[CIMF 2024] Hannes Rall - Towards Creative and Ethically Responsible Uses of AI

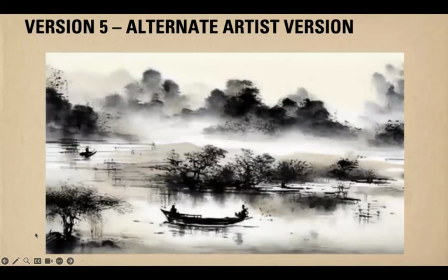And if you look at it, there are many problems here because
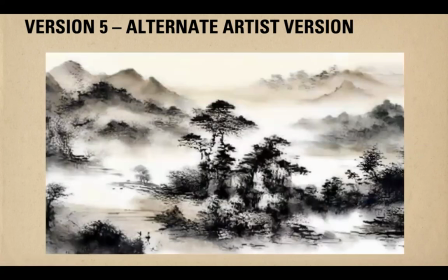obviously this is just an ongoing metamorphosis with only pause without any pause or comma, if you will.
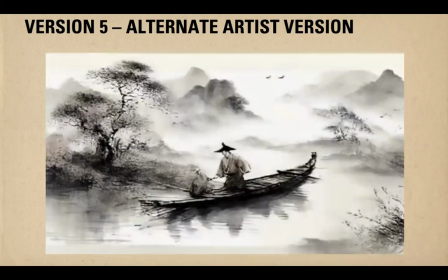So the pacing is completely uneven and the eye can never rest,
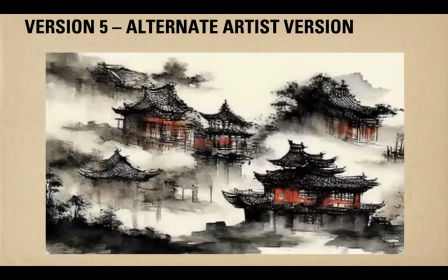which we really want for a film to do so that the viewer can more immerse into the environments.
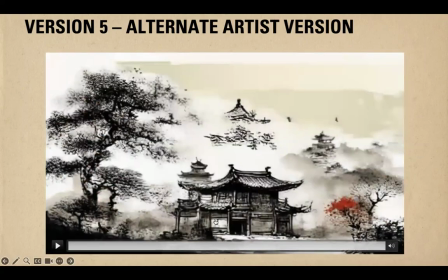And so that was not a satisfying result. So where did we go from there?
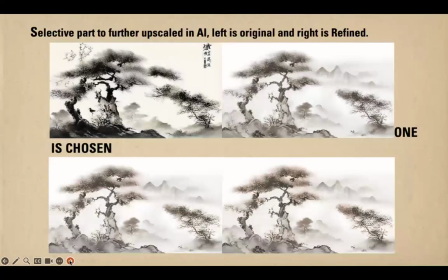So from here onwards, we used a method of hybrids that combined traditional animation, even traditional digital tools like Adobe After Effects or Adobe Photoshop, to break down the whole movie into layers and then create
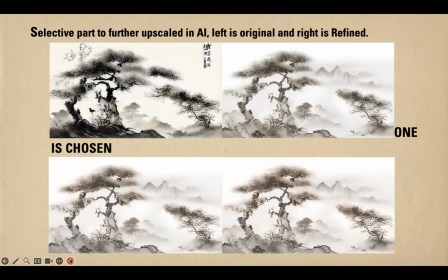manipulations on these layers, which basically brought us closer to what we were looking for.
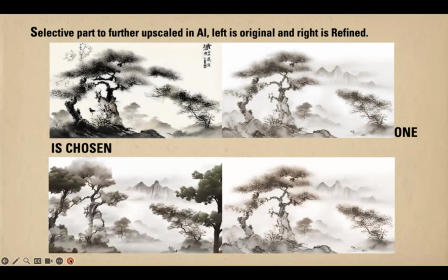And you can just see some attempts here. that we were looking actually for certain modifications and then experiments and tryouts, just to first of all take away this permanently changing
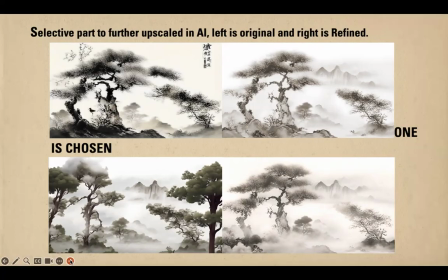of settings and landscapes, but also to introduce more clarity to certain elements.
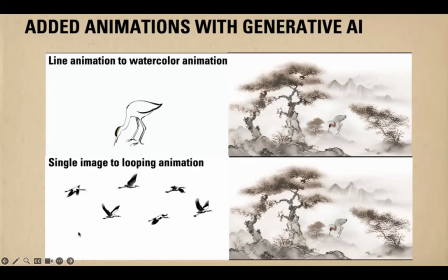And you can really see here there is actually some line animation which we use as background or like as backdrop for our actually AI stylization. So this was all animated traditionally first,
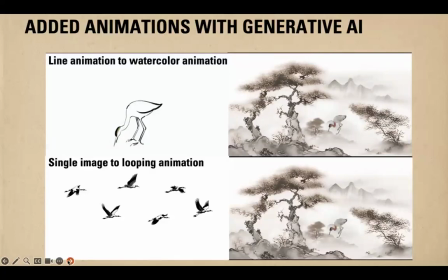and some in-betweening was done by AI, stylization was done by AI, but it was not entirely created by AI. So you can see this crane here that is moving now,
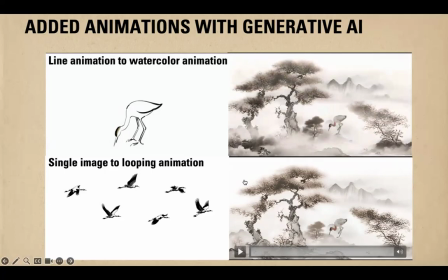that is actually being added to as an element that is not actually created by AI, but it is a hybrid version that also introduces traditional methods.
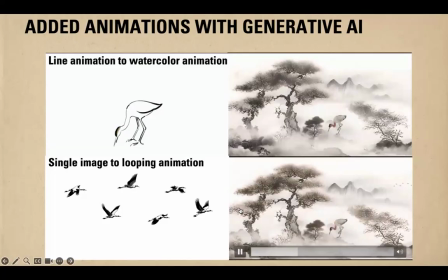And you can see this in different iterations here, different design iterations.
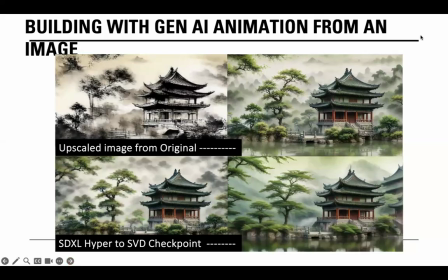So similar, it was the case with our attempts to go for a stylization in our backgrounds. Here's another scene from the movie. And what you can see on the bottom right is way too photorealistic.
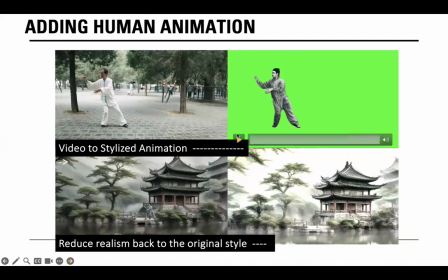And we wanted to go to a much more stylized form of animation. So, and you can see here, one of the first attempts was to use live action reference to animate a figure that should be combined into the scene. But what ultimately resulted here was not really what we wanted.
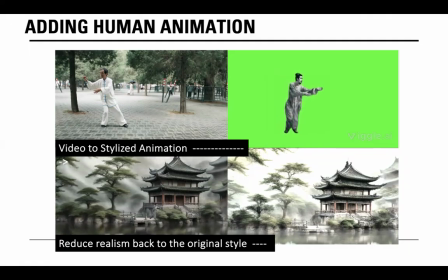So way too photorealistic had nothing to do with the look of a Chinese painting we wanted to achieve.
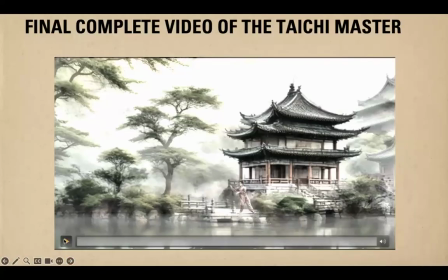So if you look at the whole movie here, is too far away from this look of very reduced and stylized Chinese painting we wanted to actually achieve.
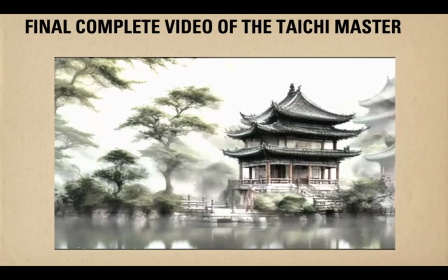And it's way too photorealistic, so that's not what we were looking for.
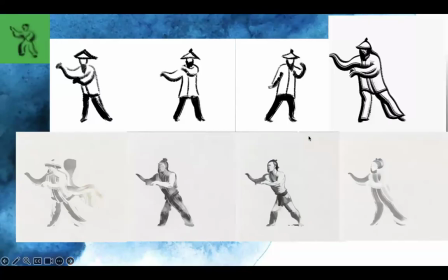So now you can see a different approach. So now we went away from this photorealistic, photo-based live action captured input, but we used some drawing. It produced any uneven results, but it brought us more closely to some stylization here.
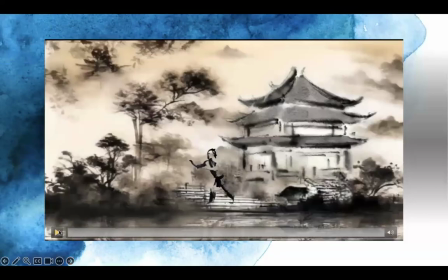And you can see what these results were,
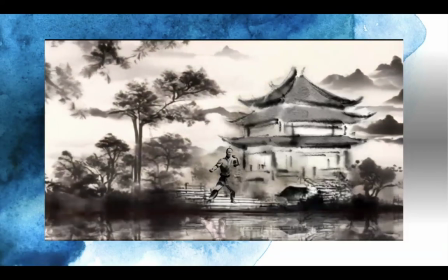but still there was a discrepancy here between the two photorealistic movement of a character in the middle of a frame,
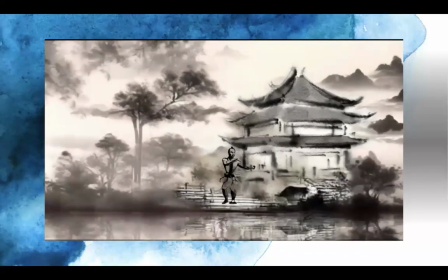and then also the discrepancy between the stylization of a pagoda on the right and the trees on the left.